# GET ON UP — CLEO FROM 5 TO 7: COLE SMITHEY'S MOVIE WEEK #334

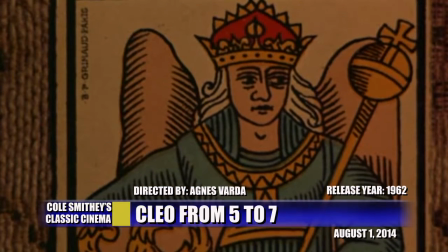501s
A color sequence introduces Cleo, played by Corinne Marchand,
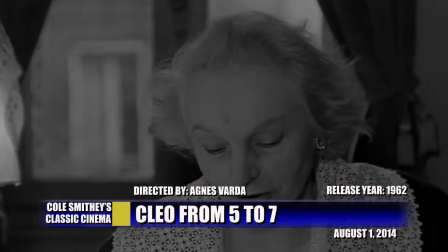506s
as she participates with a tarot card reader to discover her future.
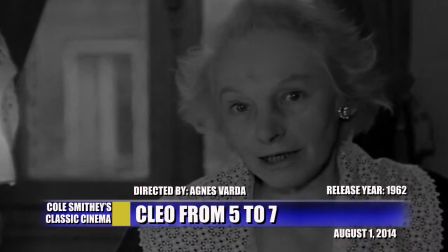511s
Cleo has just received word from her doctor that she has cancer in her belly.
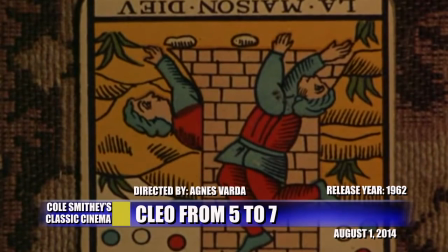516s
The cards seem to confirm Cleo's fear of a worst-case diagnosis.
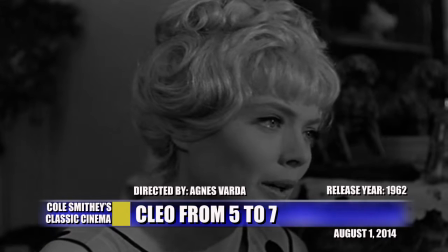521s
The Hangman's card features prominently enough to disturb the real-life tarot card reader that Varda cast in the role.
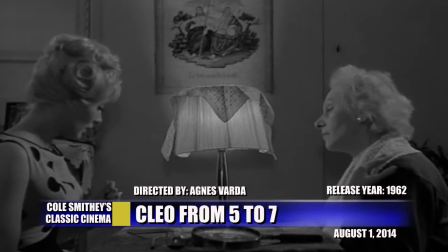529s
Varda reverses the viewer's expectations by using color film stock to represent the fiction
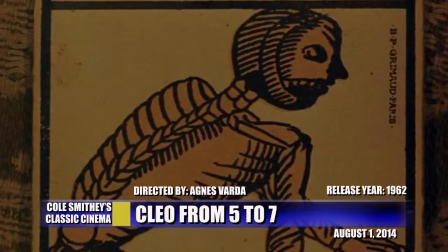535s
of the tarot reader's premonitions via lushly rendered cards set against a background of carpet.
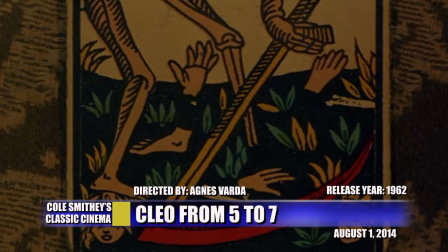541s
In contrast, the reality of Cleo's Quicksilver journey of self-discovery is rendered in
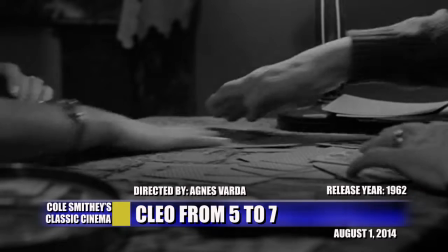548s
a more nostalgic black-and-white atmosphere of romantic implications.
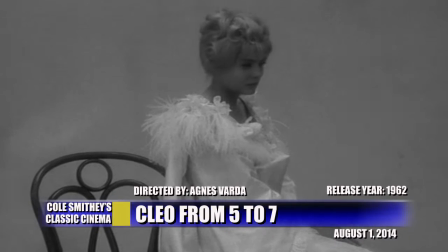553s
Cleo, a blonde pop singer whose songs play in taxis and cafes,
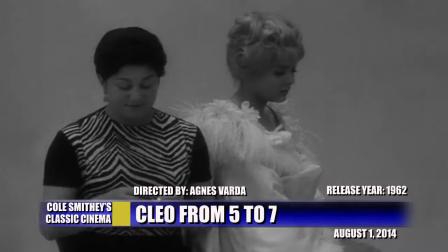559s
goes about her evening in anticipation of hearing the results of her biopsy in little more than an hour's time.
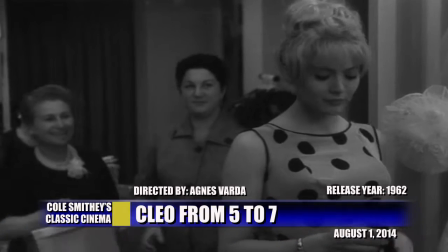566s
We are drawn into an ever-deepening subjective empathy with Cleo,
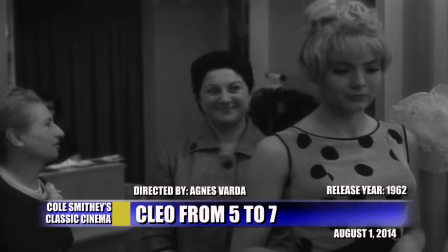571s
accepting and admiring Corrine Marchand's outlandish beauty within the context of Cleo's distressed state.
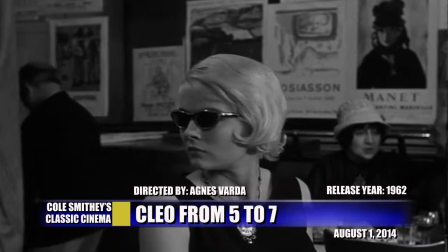580s
In an especially ingenious sequence of subjective viewpoint,
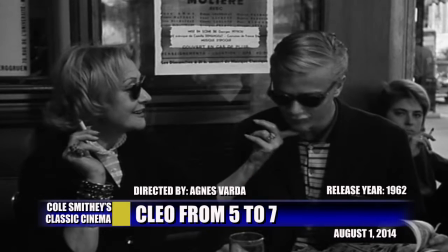584s
we see through Cleo's eyes how men and women, young and old, variously regard her.
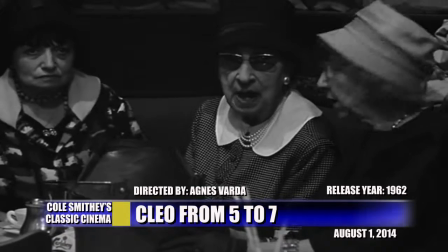591s
They make uncomfortable contact and register Cleo's lithe beauty, stunning facial features, and perfectly coiffed blonde hair.
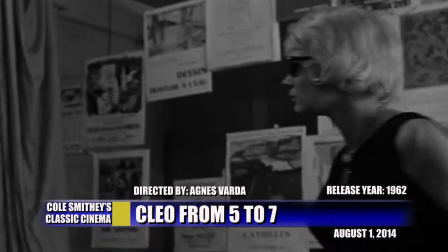600s
Varda captures a documentary level of reality that is mind-blowing.
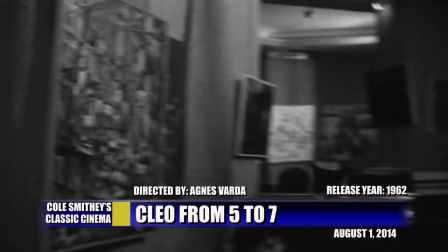605s
The multi-disciplined artist Varda contrasts the subjective experience of seeing how people on the street view Cleo
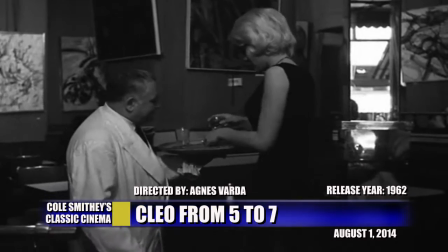613s
against her fourth-wall-breaking gaze directly into the camera to provide a lovely intimacy with the character.
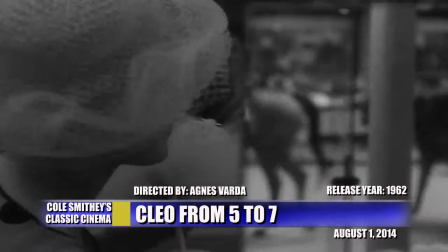621s
Mirrors evince the temporality of divine feminine beauty that Cleo often studies in her reflection during the first half of the story.
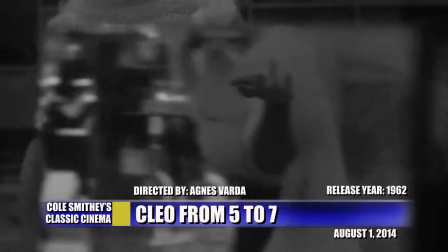629s
A bevy of kittens in her spacious apartment remind us of the relentless march of time which Cleo is hyper-aware.
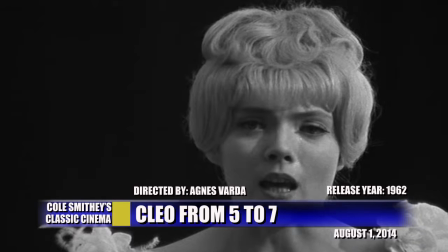638s
Varda's attention to detail adds layers of structural integrity to the narrative.
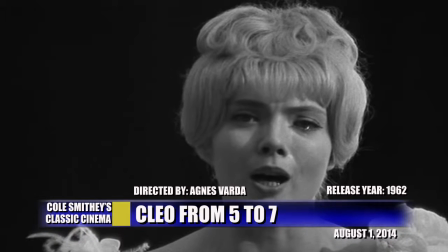643s
Every background clock, and there are many, reflects the correct time as it relates to the story.
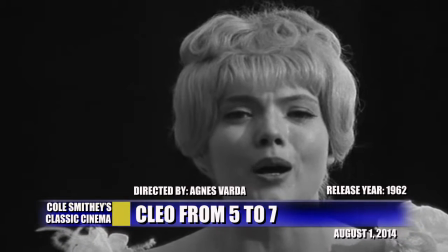651s
Cleo's frog and pearl ring carries a world of dramatic subtext.
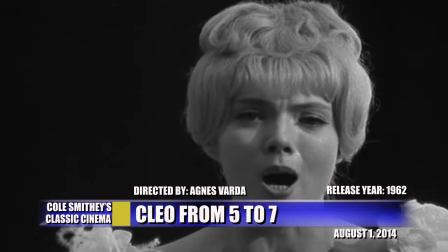During Varda's 13-chapter story, Cleo gradually sheds her self-imposed disguises towards exposing her true identity. Cleo isn't even her real name. The filmic transportation from the ephemeral to the miraculous, from the disguised to the unveiled speaks volumes in unaffected feminist terms about female reality in Paris in 1961.